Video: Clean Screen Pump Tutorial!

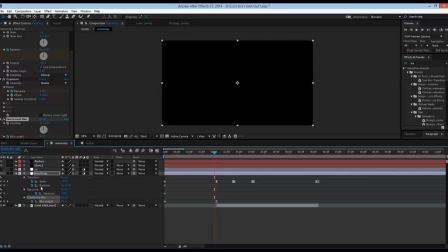(4:20)
So what I usually do is I go 5 keyframes before and put it to 0,
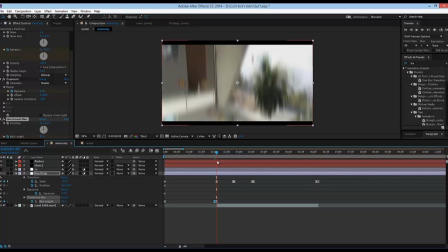(4:28)
and then around 7 or 8 keyframes after,
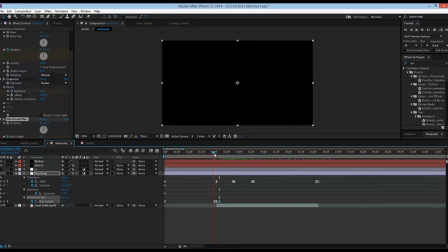(4:35)
back at 0. So it may not look like a lot to you, but it really adds smoothness to your edits.
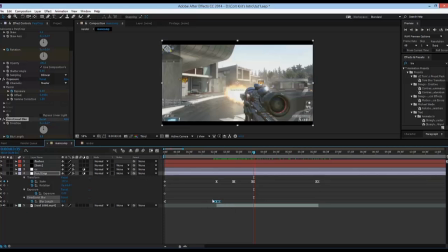(4:44)
So what you can actually do is you can highlight these and press Ctrl C to copy the keyframes, paste them here where your shot is, drag that over there. For shots though, I usually go a bit lower to around 50, just because you still want to be able to see the clip.
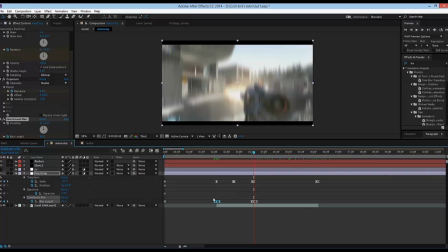(5:03)
Then come back here, press Ctrl C, and paste that onto the end.
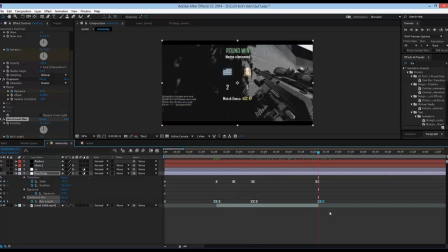(5:09)
And there you have it.
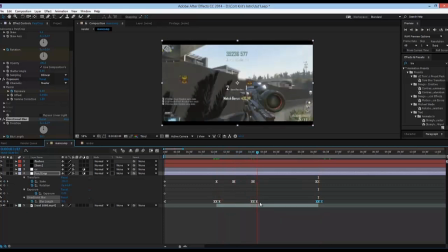(5:14)
Scaling can be really fast and efficient this way, so I really recommend doing that.
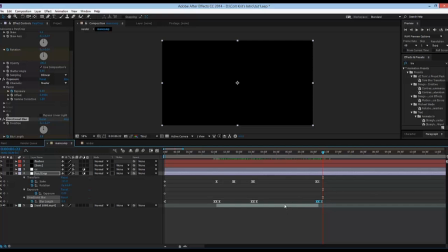(5:18)
Pretty basic tutorial just to start off, but later on I'm going to show you some more advanced things as I learn them as well.
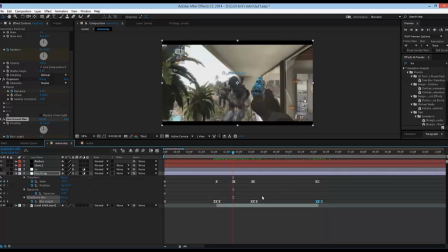(5:24)
I'm obviously still like not the best editor, but I know the gist and the basics, and I'm just trying to expand my knowledge, learn more. So thanks guys for watching. Make sure you just leave a like and comment if you enjoyed. Give me some feedback, maybe some ideas for future tutorials. But anyway guys, I'll catch you in the next one.
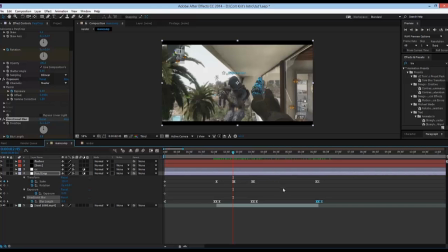(5:43)
This has been Wade VFX, and I'm out. Peace.